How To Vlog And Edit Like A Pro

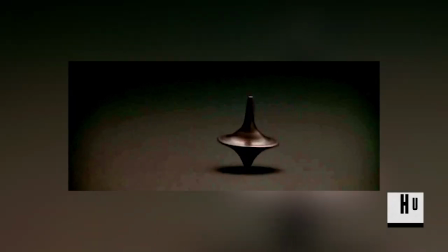[0:11]
For Complex Hustle, I'm Brian Hanley. This video might feel a bit like Inception, and that's because today we're going to be talking about how to actually make videos like these.
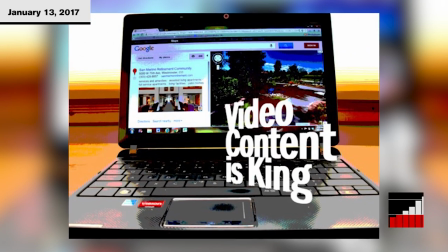[0:19]
Video content is king in digital advertising. According to Cisco, by this year, video content will account for nearly 70% of all web traffic.
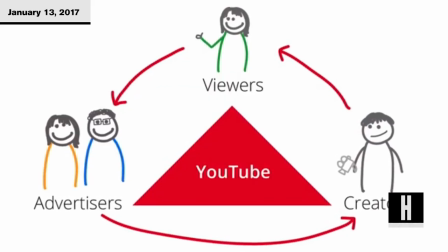[0:28]
What does that mean for you? It means if you're not creating and marketing video content on social, you're falling behind those who are.
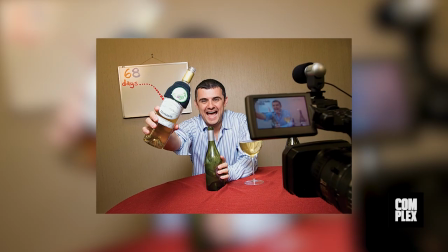[0:34]
No matter what you're selling, entrepreneur Gary Vaynerchuk explains,
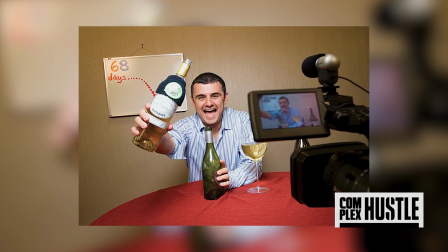[0:37]
no matter what your company does, if you don't have a video marketing strategy for the biggest video platforms, you are going to lose.
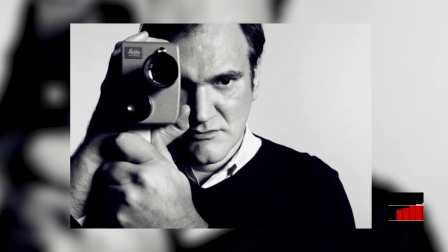[0:44]
Here's everything you need to know about creating compelling video content.
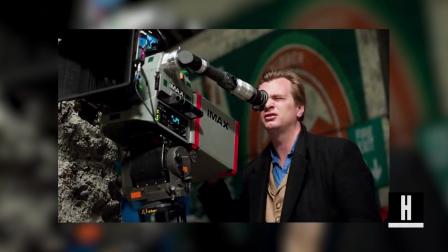[0:47]
Too many people give up on video because they assume that they need the most expensive equipment to give their videos professional look and feel, but they're wrong.
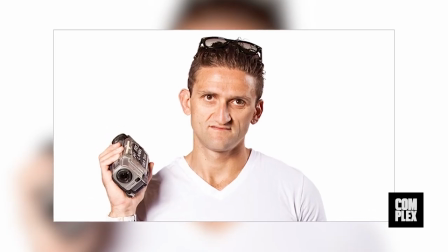[0:54]
According to one of the most successful YouTube creators of all time, gear doesn't matter.
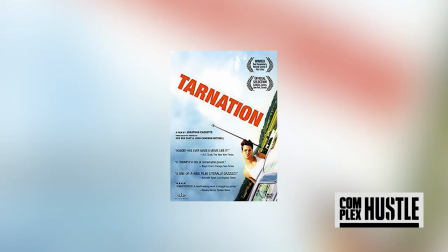[0:59]
A number of top vloggers shoot everything on their smartphones, and even critically acclaimed movies like Tarnation,
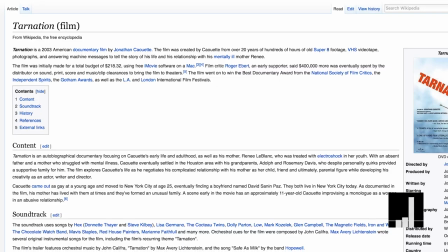[1:05]
which grossed over a million dollars in the box office and won countless awards, was made with a total budget of $218 and edited using iMovie.
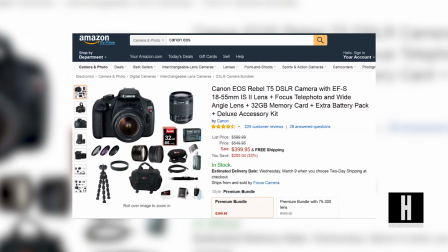[1:13]
The point is, you don't need professional cameras to capture killer content, and you don't need proprietary software either.
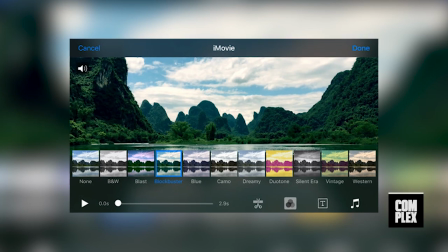[1:19]
If iMovie is all you have, take advantage of it.
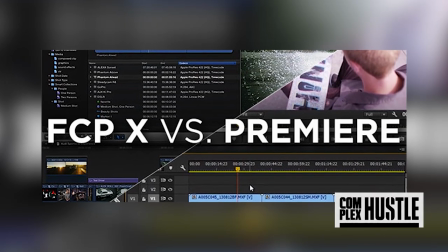[1:22]
Casey Neistat, for example, still edits using Final Cut Pro, which he admits is inferior to software like Adobe Premiere. But Casey, like many of us, is a creature of habit. You'd rather keep working with something he knows well, rather than starting over with something brand new.
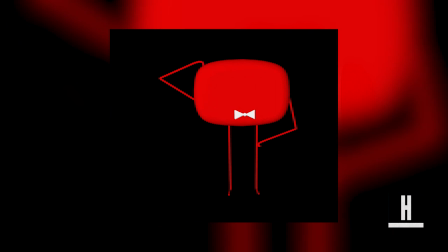[1:35]
In terms of narrative, there's no surefire way to tell a good story. But you want to find a topic that your audience is interested in and then share it with them in a way that they're also interested in.
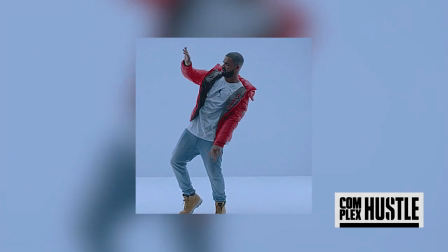[1:45]
The only way to acquire and retain subscribers who truly value your channel is to put out content that people care about over and over again.
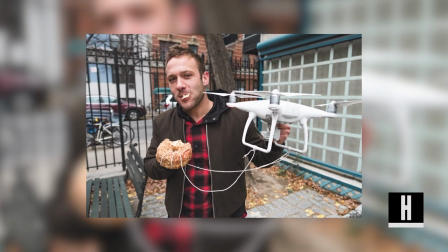[1:52]
The most difficult part about all this is editing, says YouTube and Instagram creator Crispy Shorts.
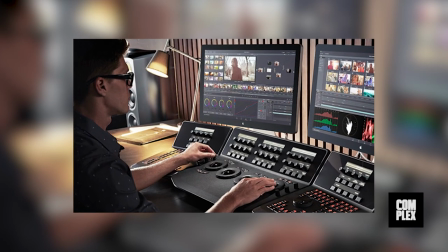[1:58]
A good editor can turn dog shit into gold. And in the same vein, without good editing, even the greatest piece of content can go astray. A lot of YouTube creators like to start their videos with a time lapse, usually one that's set to a fitting music track.
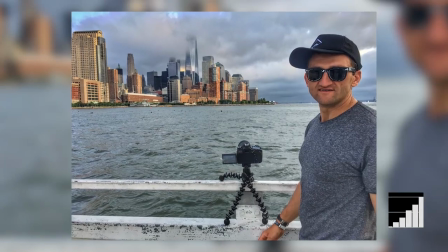[2:11]
The way Casey does it is he takes a time lapse of some urban scene, and then he matches the footage with an instrumental that suits the mood.
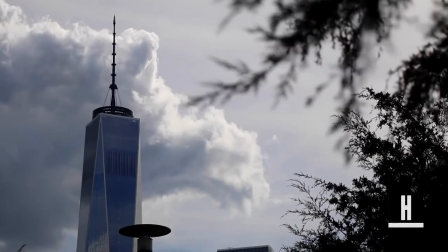Then he edits that time lapse so it's playing in regular speed until the moment the beat drops, at which point the time lapse switches to a much faster speed so that it flows in sync with the instrumental.
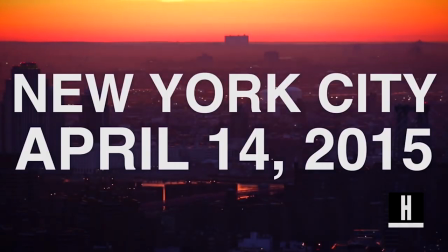[2:35]
Casey Neistat revolutionized internet vlogging by bringing a higher standard quality of content to the table a staple of any Casey Neistat vlog
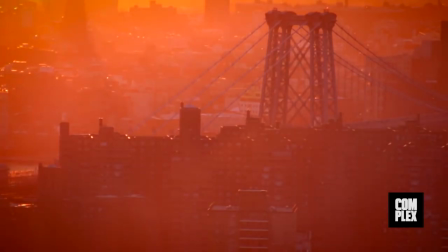[2:44]
is the time-lapse which he uses both to further the narrative or set the time of day Casey also likes to end his vlogs rather abruptly and he says he does
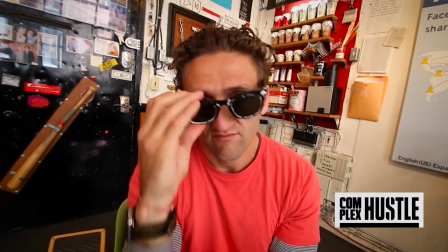[2:52]
this because it's more satisfying for the viewer to watch I hope that was helpful for you if you're an aspiring
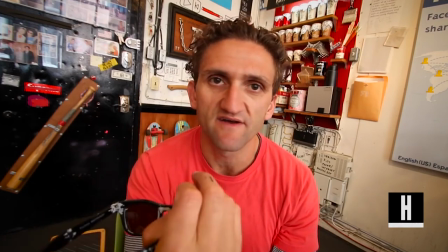[2:57]
filmmaker YouTube creator however you classify yourself okay
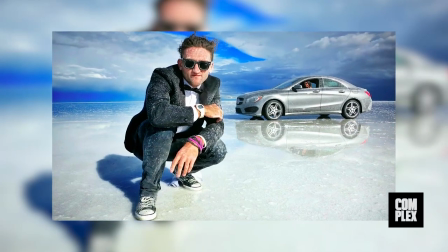[3:06]
Aside from that, Casey likes to keep his format really loose. Arguably the most important lesson here is that you should find a style that works for you.
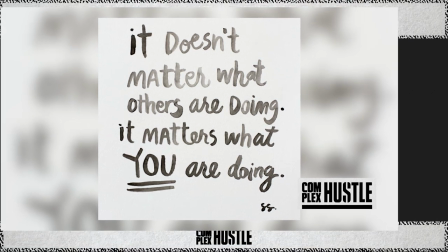[3:13]
YouTube and virtually every other platform out there are saturated with video content. In order to stand out, you're going to have to stay true to yourself and of course, your hustle. For more stories like this, be sure to subscribe to Complex Hustle on YouTube and stay tuned for more business and technology news. For Complex Hustle, I'm Brian Hamlin.